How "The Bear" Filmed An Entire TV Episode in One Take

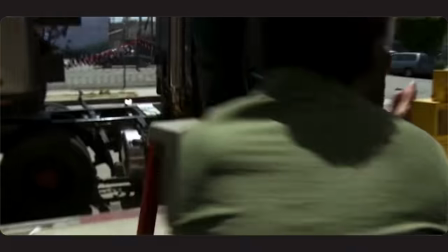We see classic tricks like going through darkness or focusing on the wall or an article of clothing when going through doorways, some of the same methods we see Hitchcock use in Rope.
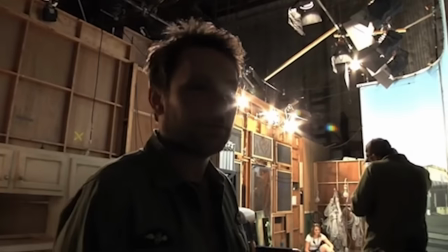In addition to these hidden cuts, physical set changes had to be made to make the sequence work.
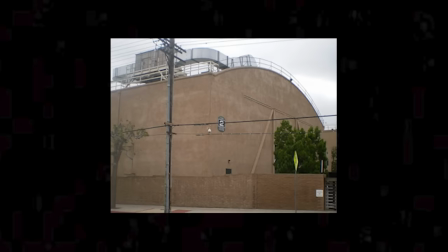Despite appearing like a real bar in Philly, Patty's Pub is just another soundstage somewhere in LA.
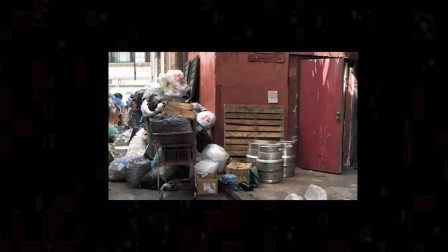The bar, the bathroom, the alleyway are all typically filmed in different locations.
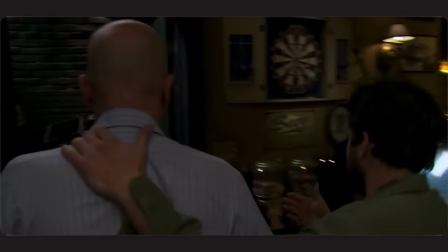But for this episode, an entirely new bathroom and alleyway were built connected to the main stage so that the camera could move through doors and capture all 360 degrees.
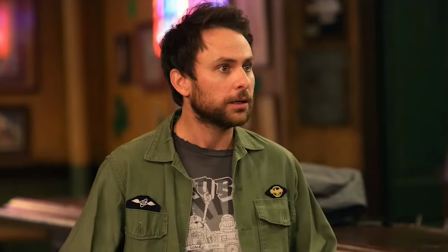Okay, but why does this matter to the comedy? As the title suggests, this episode explores all the odd jobs Charlie has to do to keep the bar from collapsing in on itself,
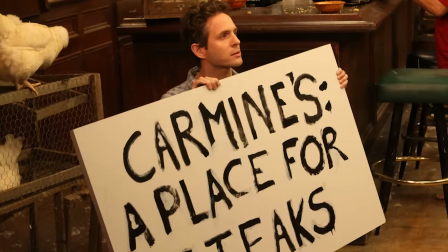all during a surprise health inspection, all while the rest of the gang attempts a chicken and airline miles scam.
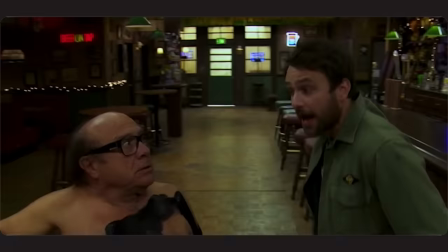The one-take sequence is the moment of comedic payoff.
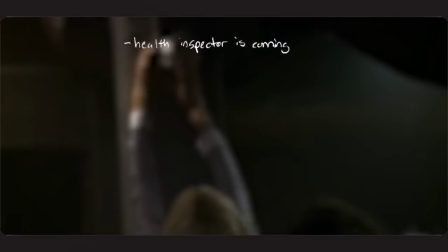Everything set up in the first act, the news that the health inspector is coming, the gang's plan to contaminate the stakes with chicken feathers,
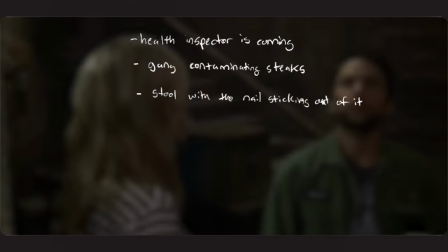the stool with the nail sticking out of it, Frank's shoes being flushed down the toilet,
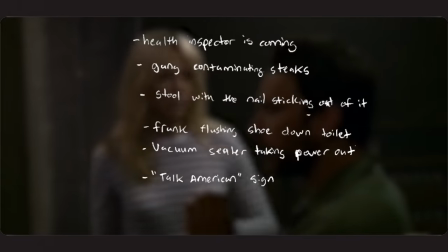the vacuum sealer taking the power out, the Talk America sign, the carbon monoxide in the basement, the stake delivery guy.
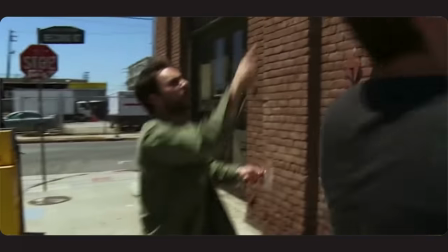All this plays out and provides conflict specifically in that continuous sequence. It's a chaotic mess that only Charlie's insanity can fix.
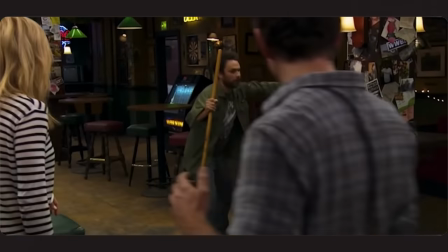Everything in the sequence is also time-sensitive, logically unraveling during that specific point in time, forcing Charlie to think and do on the fly.
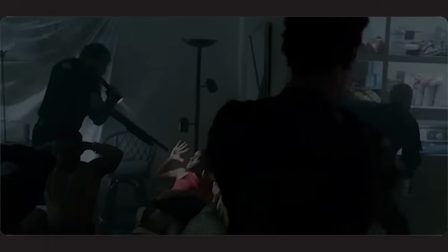No better place to deploy the one-er. My last example before we get into the bear, and the work that inspired the production of Charlie work,
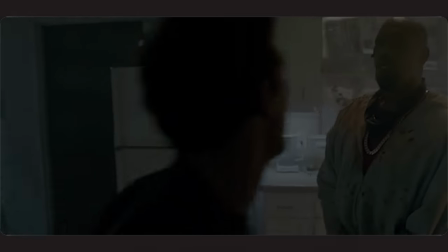is the 6 minute long closing sequence in the episode Who Goes There from the first series of True Detective.
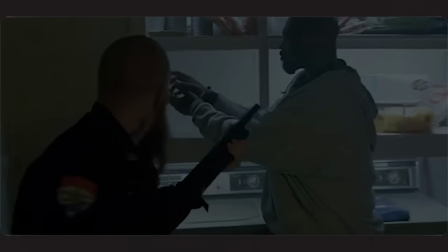Unlike the previous examples, this appears to be a genuine one-take, and for my money,
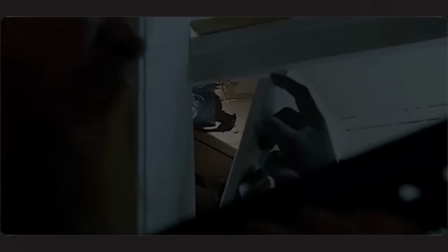it's probably the most technically impressive example I can think of for TV, given the amount of action and location changes the scene offers.
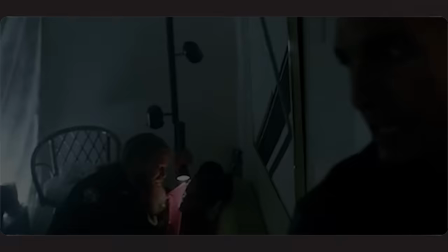This shot follows Matthew McConaughey's character Russ Cole during an attempted raid that quickly turns into a massive gunfight throughout the neighborhood,
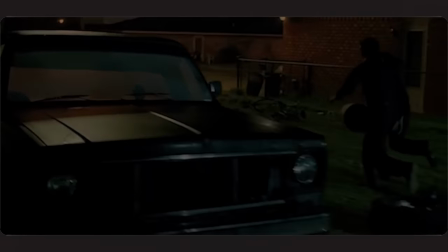and we're part of all of that, the shot continuing until our character is fully protected inside the getaway car.
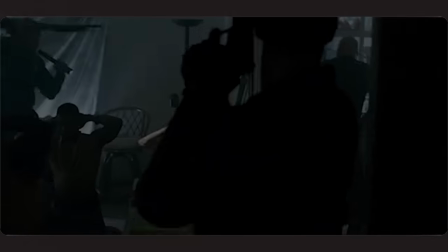We go from the streets to inside the stash house to outside again,
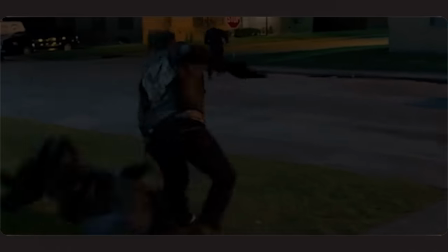back into another project house back on the streets into another project house back out over a
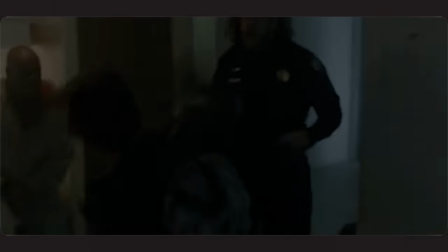fence and into a car and there's like at least around 10 coordinated camera movements and characters coming in and out of each of these
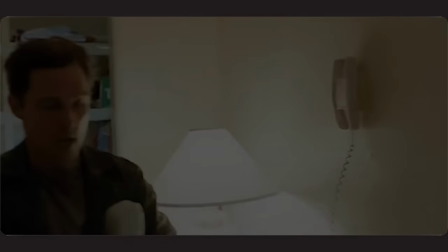separate locations it's bonkers in addition to creating chaotic urgency another reason to do the one-er is to make your characters feel trapped
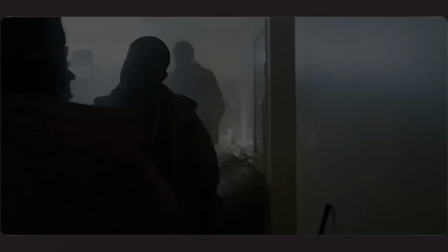here this is due in large part to the fact that because of the length of the take we can get into every building and see every person and factor involved,
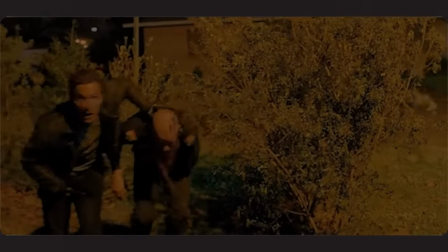at least the important ones. We are in harm's way 24-7, and the show wants to keep us there.
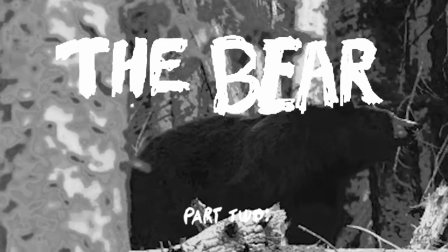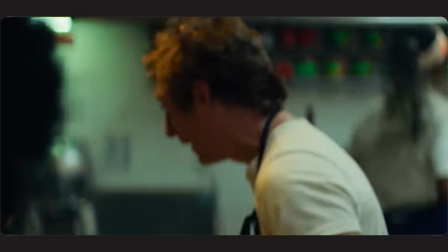As I mentioned previously, The Bear is a show about a damaged kitchen operated by an even more damaged head chef,
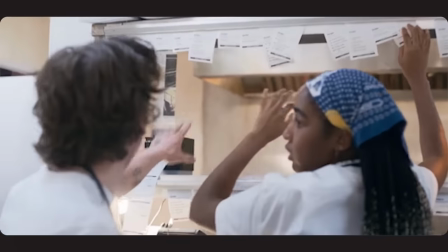and Review, the 17-minute one-take episode, is without a doubt the climax of the entire series,
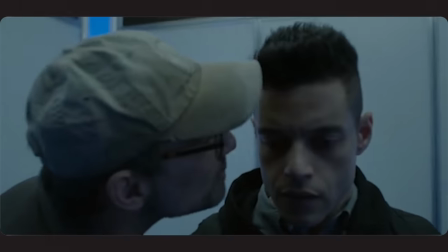the boiling point, if you may. So far, we've learned that the one-er is best used when one, we have nothing else to cut to, 2.
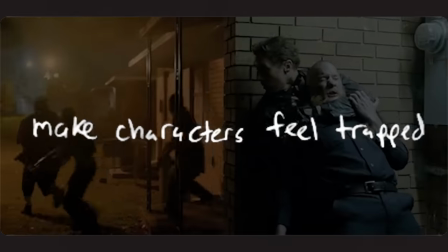When we need to create a sense of chaotic urgency 3. When we want to make our characters feel trapped in messy situations The bear is a perfect
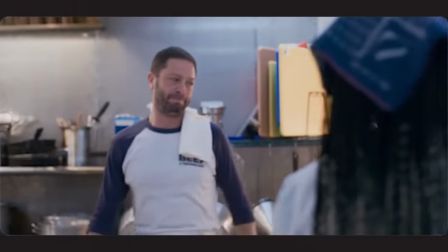demonstration of all three rules Not that my other examples weren't Unlike the still
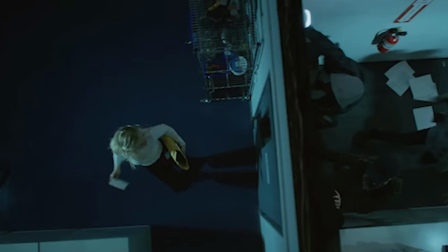extremely impressive Mr. Robot episode Unlike the action sequence in True Detective
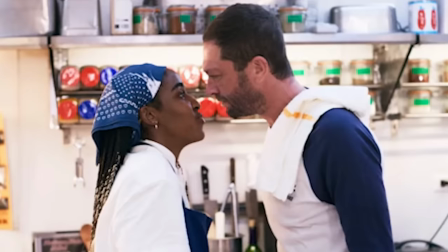Unlike Charlie work This is a genuine full episode one take With
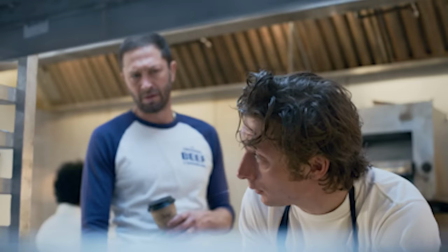no hidden cuts And I would argue that it isn't done in a way that is just
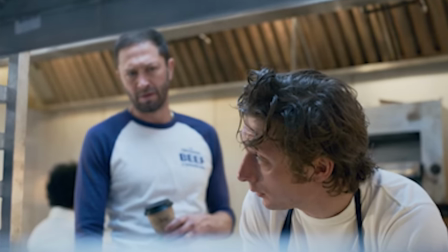flashy and cool but rather crucial for creating the definitive climax of the season as a whole.
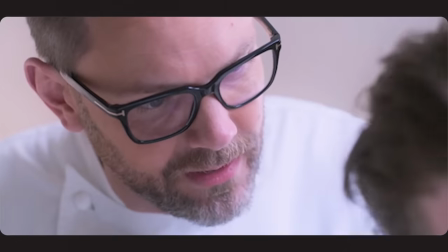Where previous episodes of The Bear communicate intensity and stress mostly through dialogue, sound, and quick cuts,
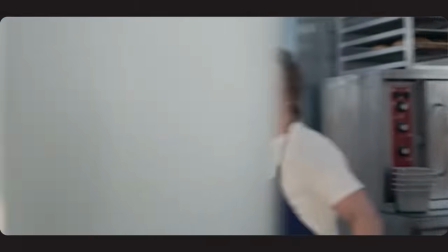not too unlike films like Uncut Gems, reviews Warner gives you an almost too honest POV in the most dire situation yet.
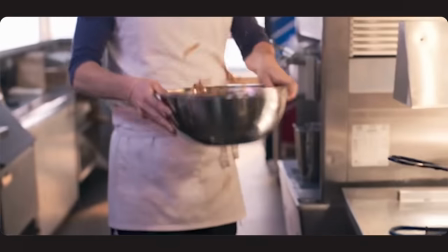The one-take TV episode is also much more narratively impressive in comparison to the sequence from True Detective,
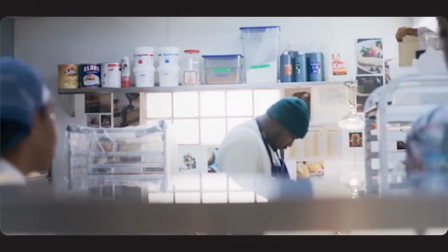for example, because it has to be an entire TV episode. It has to have acts and structure.